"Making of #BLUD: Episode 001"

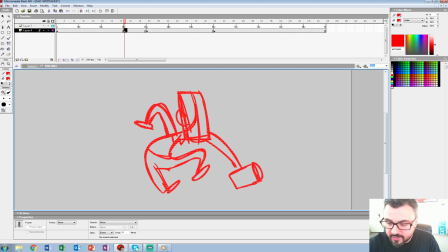So when I try to do my poses, you know, you try to kind of balance the character. So, you know, this leg goes up, this arm goes up for balance.
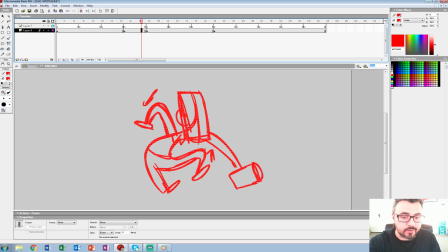This S-curve goes into that. An antic, you want him to, you know, if he starts up, you want him to go down, vice versa.
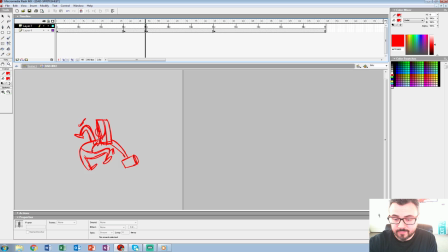So he'll drink like that, and then
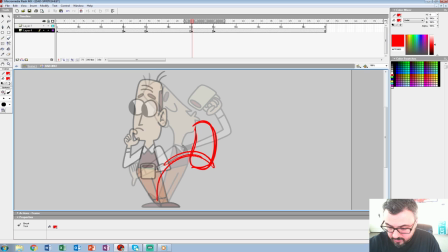we'll do another antic, and maybe his head will go down, like, for this one. This will be his torso.
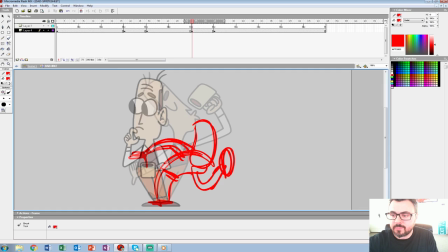Again, the arm up. Now we'll keep, yeah, the arm will go up that way. And this is sort of how I do my line of actions, too. And so you can kind of see where it's going. And then I'll do, you know, I love, like, smear frames and stuff like that, so we can actually bend the head this way when it needs to go.
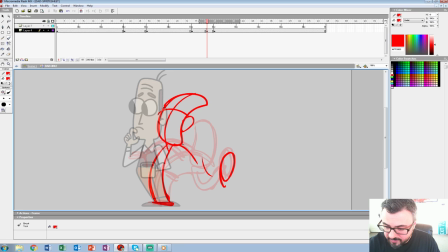The coffee can kind of stay down. I'll keep the coffee here so we have a sense of drag. And then
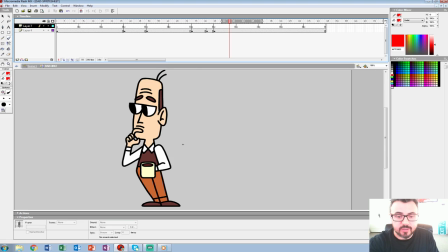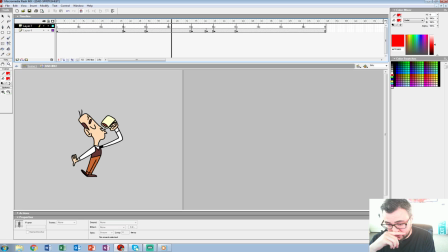so we got that. And then we'll probably have to do a settle since it's such a drastic move, but that's just an extreme settle. Actually, I'm going to lower the head here because I think that'll be better too. So we'll lower it too. So it's a real kind of S-curve like that.
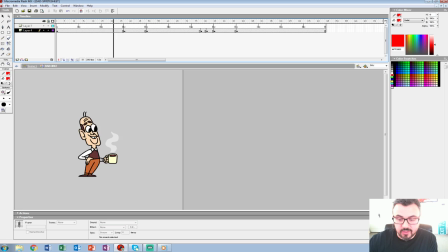And we could probably even speed it up. Probably speed that up too.
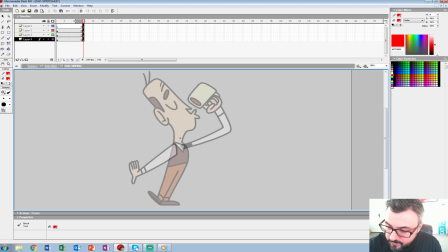And you know, when I get to this one, we're going to do like a real fun kind of cartoony gulp where, you know, we'll have the lips go in, the jaw go down, like a big swallow and his torso go in.
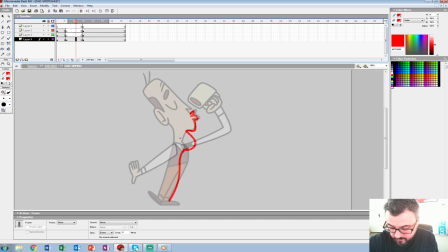Then out and then in. So we'll have like this whoop, whoop kind of feeling here.
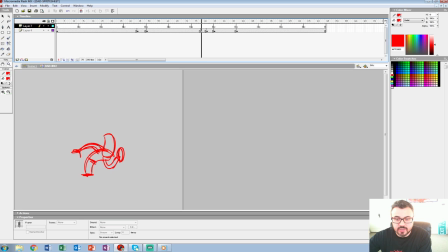And then you can kind of see where, and I'll probably get 2 gulps in before I pull this shenanigans. And then we'll just shoot right back on there.
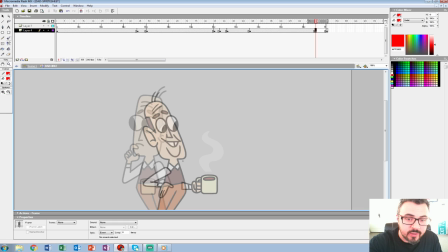And this one could be, I not everything has to be like this giant cartoony thing, so I'll probably play the last move a little more subtle. So it'll just, you know, just be sort of straight in between these and is. We'll do a blank or something like that.
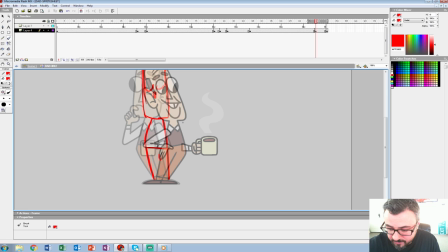But you don't want to go, not everything can be a Johnny Bravo smear frame going nuts. It can be, but then
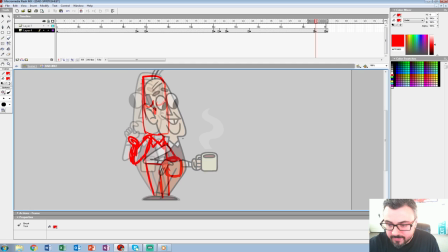it's like Becky has these attacks that are very smear frame, and you kind of wanna, you don't want to overdo anything.
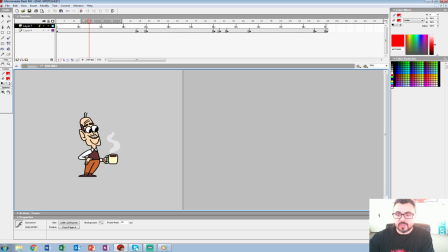So then we'll go like that, you know, something to that degree. And that's sort of where, 152.
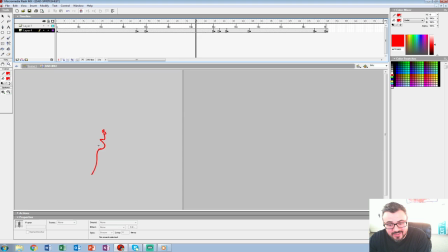I'm missing, I miss those cartoons. I just miss cartoons, I think. I haven't seen one worth much in probably just an old bitter man, though.
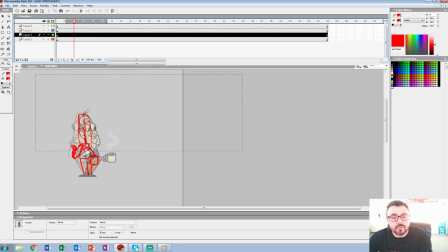That's okay. We watch cartoons, too, though.
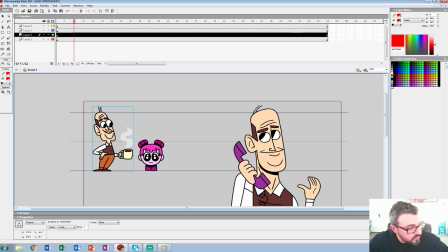So I think that's a good enough place to wrap up. I'm going to clean up these poses, and we'll start next Friday with more, unless you guys have more questions or suggestions or any other monster. We got bats, we got rats, got vampires. Oh, someone's the dad.